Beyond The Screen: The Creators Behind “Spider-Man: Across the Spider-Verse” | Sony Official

I hate repeating myself. Even if I'm making a sequel, I'm going to do my own thing. It's not only just not interesting for me as a challenge, it's not interesting for the audience.
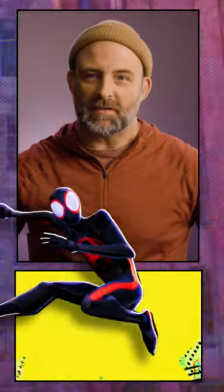0:12 We essentially took a ton of comic books and we laid them all out on a table and we said, which of these worlds do we want to go into?
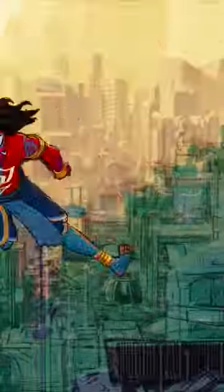0:21 It's like we made, you know, five or six different films in one film.
This is unbelievable.
The looks that we had to achieve on this film are so varied.
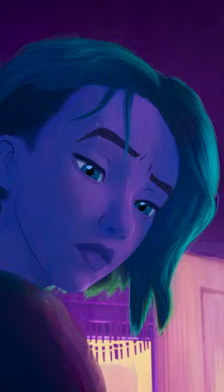0:29 It allowed us the freedom to take on the big challenges, to look at all the big problems that were common to all worlds and all characters that we were working with.
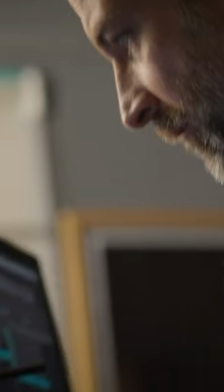0:40 We were sort of building the track as the train was rolling. We were inventing technology that would support the creativity of this film and the artistry of this film. One of the wonderful things about the use of technology in this film is technology is used in service of emotion and in service of character. We were trying to push computer graphics away from being something that looks overtly
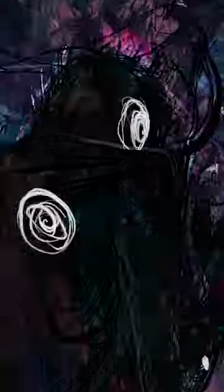1:02 digital looking and trying to invent new tools to capture the essence of that hand-drawn style. We created a tool called Kismet that can recreate ink lines in different styles.
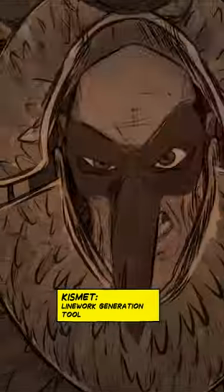1:14 Within that toolset there's a lot of control for dialing the amount of lines, the thick thin,
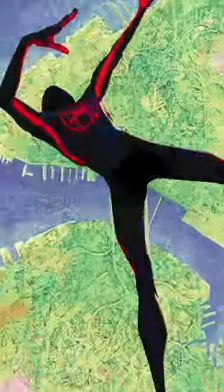1:20 how offset the lines are from the surface you can get much more organic than you would with a kind of like the previous
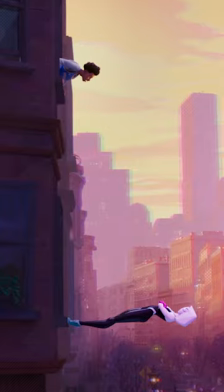1:27 methods of doing it the creative vision for Gwen's world we always describe it
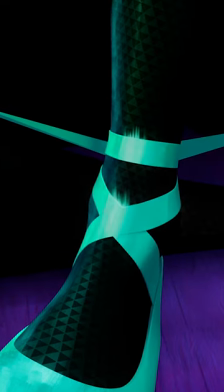1:35 to one another as a mood ring the entire world reacts to her emotional state visually that required a very different look a very
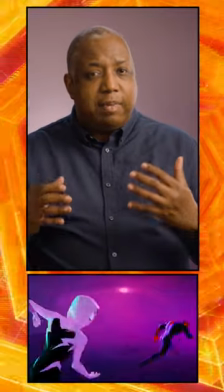1:43 different dynamic we used a lot of watercolors it was basically meant to evoke a painting We discovered this really cool application called Rebelle,
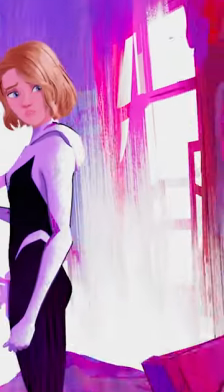1:52 and Rebelle has this ability to simulate watercolor, and we had to figure out a way of using it within animation. It was a challenge, and you have to be ready to fail a lot.
That's not funny.
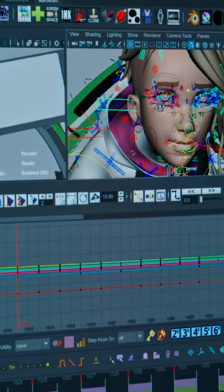2:04 But the failing is really what leads to the successes. That's one of, I think, the secrets of the collaborative process, is that you have to give people room to make mistakes.
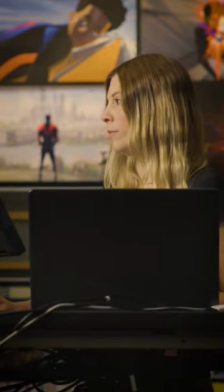2:13 I really went into every record, every edit session, and everything I had to do with that kind of mindset, which is don't be afraid to do it wrong.
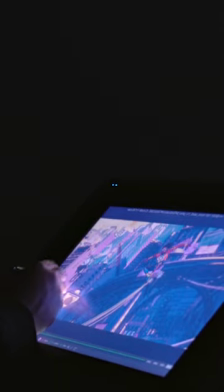2:23 As a filmmaker, as an artist, it's awesome working at Sony because they've always encouraged me to take risks,
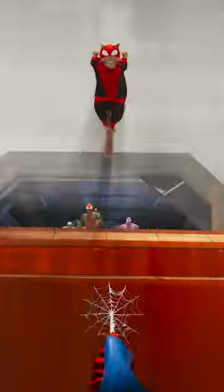2:30 to always try new things, and never have they ever balked at some of the craziest ideas.
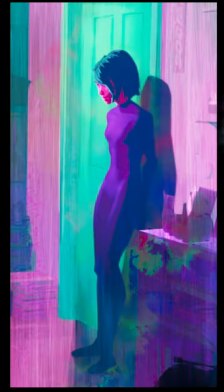2:35 It gave us the freedom and the liberty and the kind of support to really push the tools and experiment.
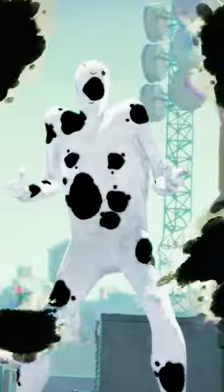2:43 It's this alchemy of where technology meets creative energy, those forces coming together.
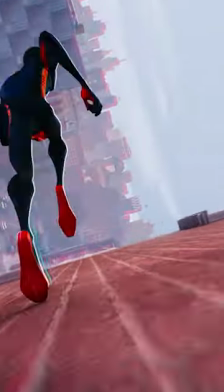2:49 You've got artists, you've got animators, you've got people with amazing technical abilities, and you bring them all together,
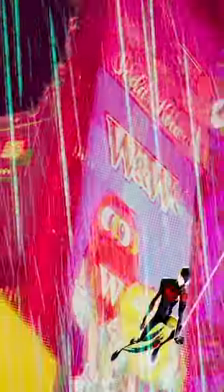2:56 and you can just create this concoction of just amazing work.